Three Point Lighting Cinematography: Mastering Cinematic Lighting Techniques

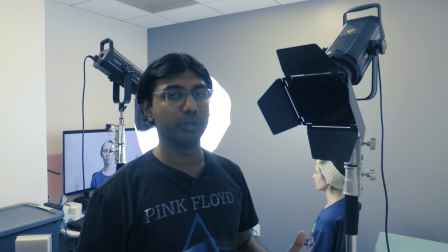4:05 So what that honeycomb filter does, it directionalizes the light.
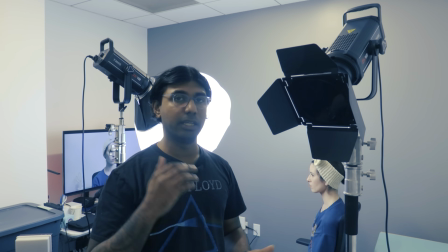4:10 So you get crisper highlights and harsher shadows, very defined shadows.
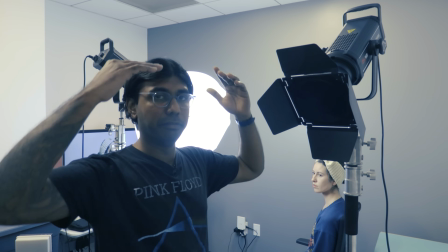4:16 And you want that when you're trying to give your subject an evenly lit backlight.
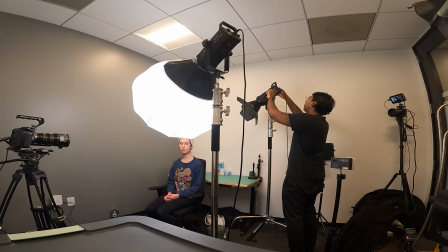4:23 Okay, so I have it set at 53%.
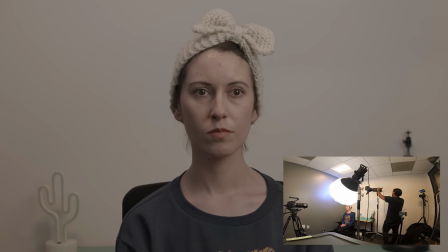4:30 I'm actually gonna bring that down to 46. I'm also at 5600 Kelvin. I already have a gel on there, so the color is going to be blue.
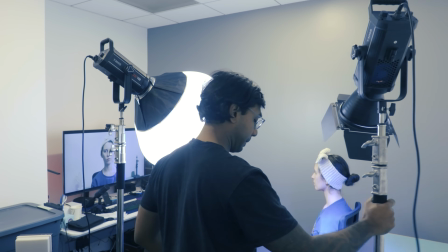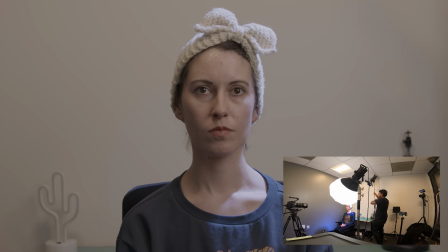4:47 And I'm gonna bring this light as high as I can. I'm gonna turn off the office lights.
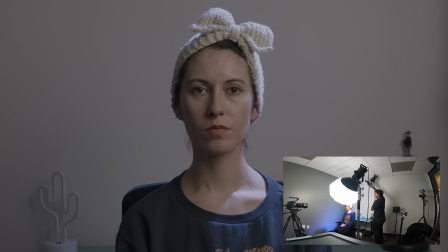4:53 Actually, Gonna use those barn doors to control some of that light that's hitting Anna.
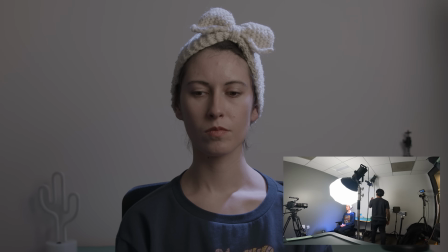5:07 I'm also gonna use this light to my advantage, and I'm gonna light some of that background also to get some blues in there. There we go. There we have our key light and our backlight setup.
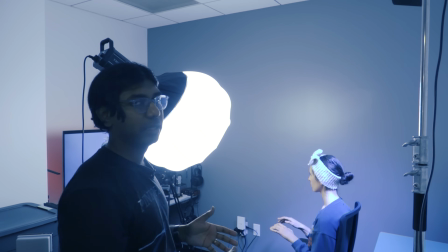5:24 So right now I have it camera right. You can set it on camera left too.
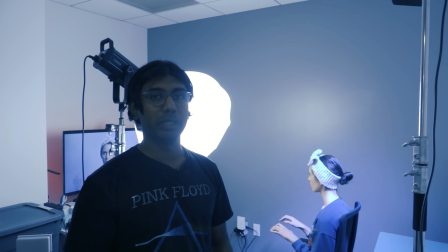5:29 It really depends on the space you're working with and what kind of light you're trying to emulate.
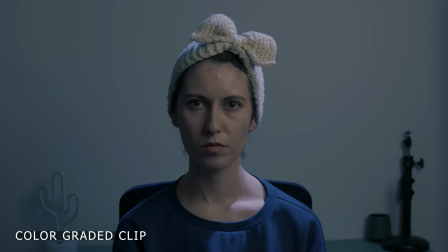5:34 Right now, looking at the previews here from my Blackmagic Pocket Cinema camera, it is looking great. I'm getting that high contrast, low light scene. And now the last light that I need to set up is my fill light.
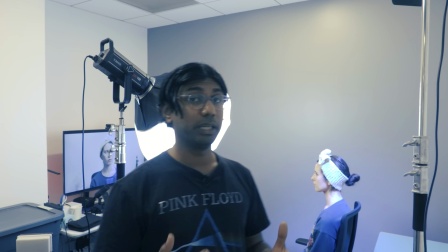5:48 Typically, the fill light, you want to keep it in a spot where there are a lot of shadows.
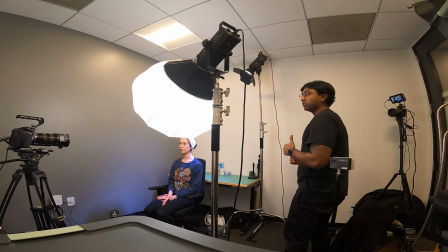5:54 Typically, these shadows are left behind by your key light and your rim light. So right here, a lot of the shadows are coming in on her right-hand side.
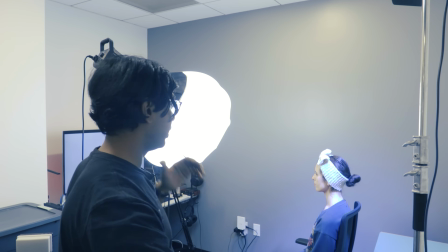6:03 So ideally, you want to keep that fill light on the right side, just bringing in a little bit of light.
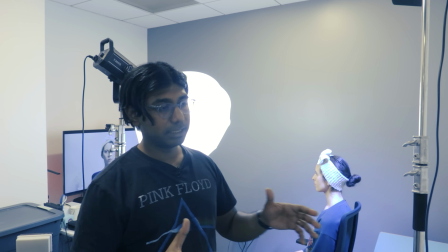6:10 But our scene is very specific. Our scene dictates that our actor is sitting in front of a computer.
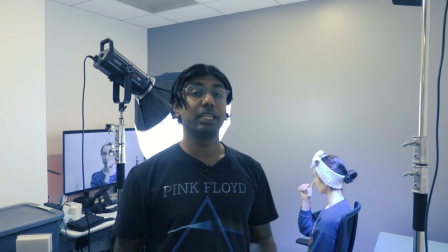6:18 So here, the fill light is dictated by something that's physically in the scene.
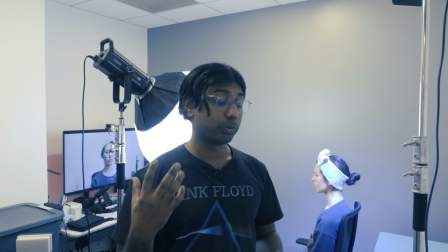6:24 The computer monitor is going to be your fill light. So we're gonna place this LED panel light in front of Anna,
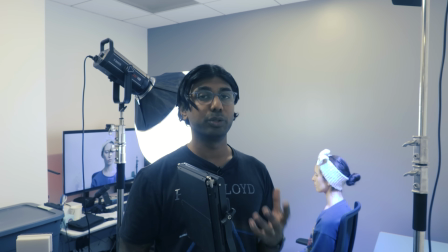6:32 and we're gonna try and make it look like a computer monitor light that's just filling up her face.
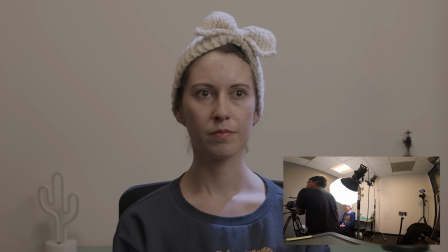6:40 So I'm setting up the fill light pretty close to the camera.
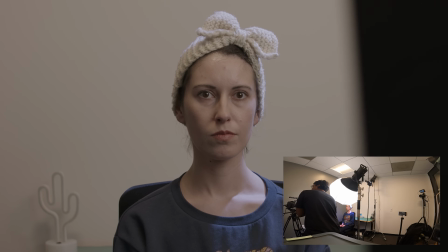6:46 As you can see the barn door in the camera.
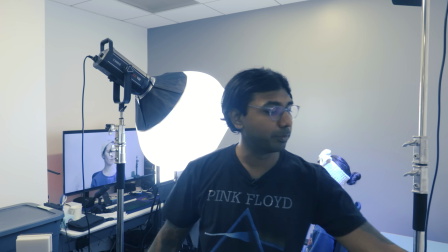6:53 Okay, so I'm gonna turn off my light.
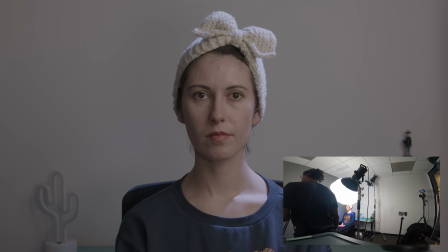6:56 I'm gonna adjust the brightness of my fill light so it feels like a computer monitor.
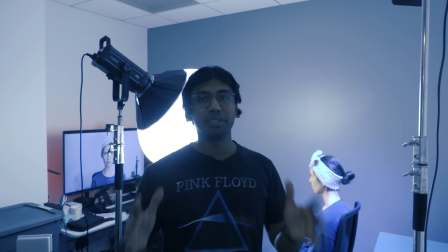7:07 Okay, now I've positioned all three of my lights.
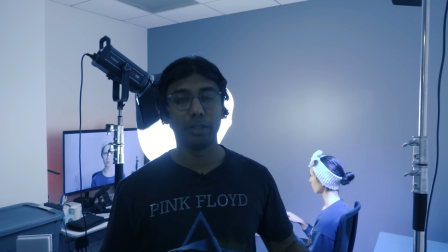7:10 Now it's time to move them around a little bit more so you get the best possible lighting you can.
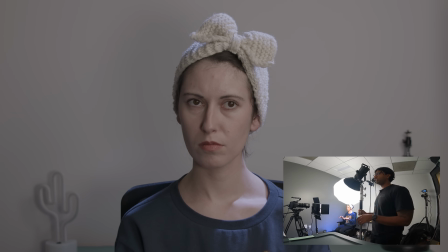7:17 So a few things that I'm noticing off the bat is I'm getting two reflections on Anna's eyes, and I want to avoid that.
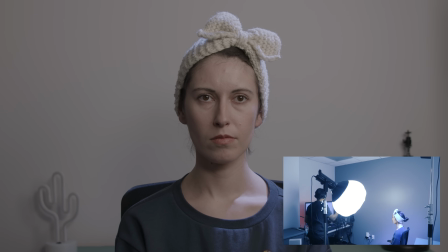7:24 I'm actually going to go and try and move that fill light a little higher.
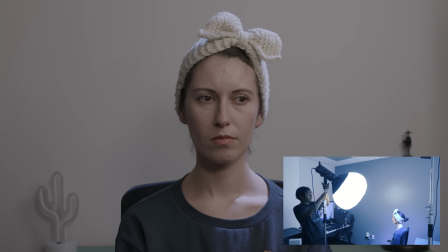7:31 And then I'm also going to move my key light a little higher.
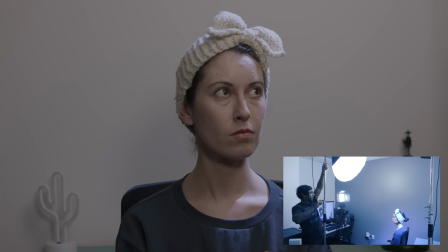7:38 And Anna, can you look straight into the camera?
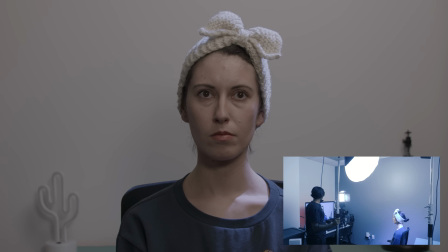7:42 And I'm moving that key light a little forward so it gets to be a little more overhead on her.
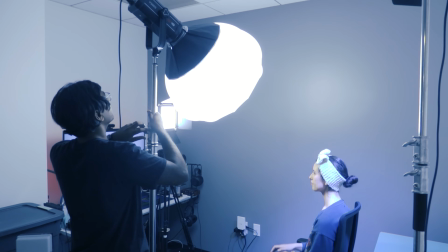7:47 And that solved it. So the next thing I'm gonna do is try and switch up
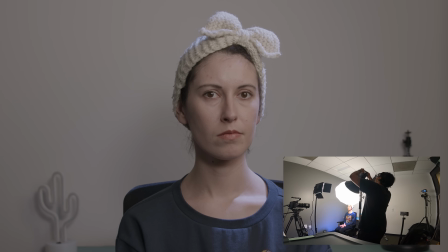7:56 my key light. I'm actually gonna change the Kelvin temperature here. I'm gonna bring it down to 4600. I'm gonna move it back up again.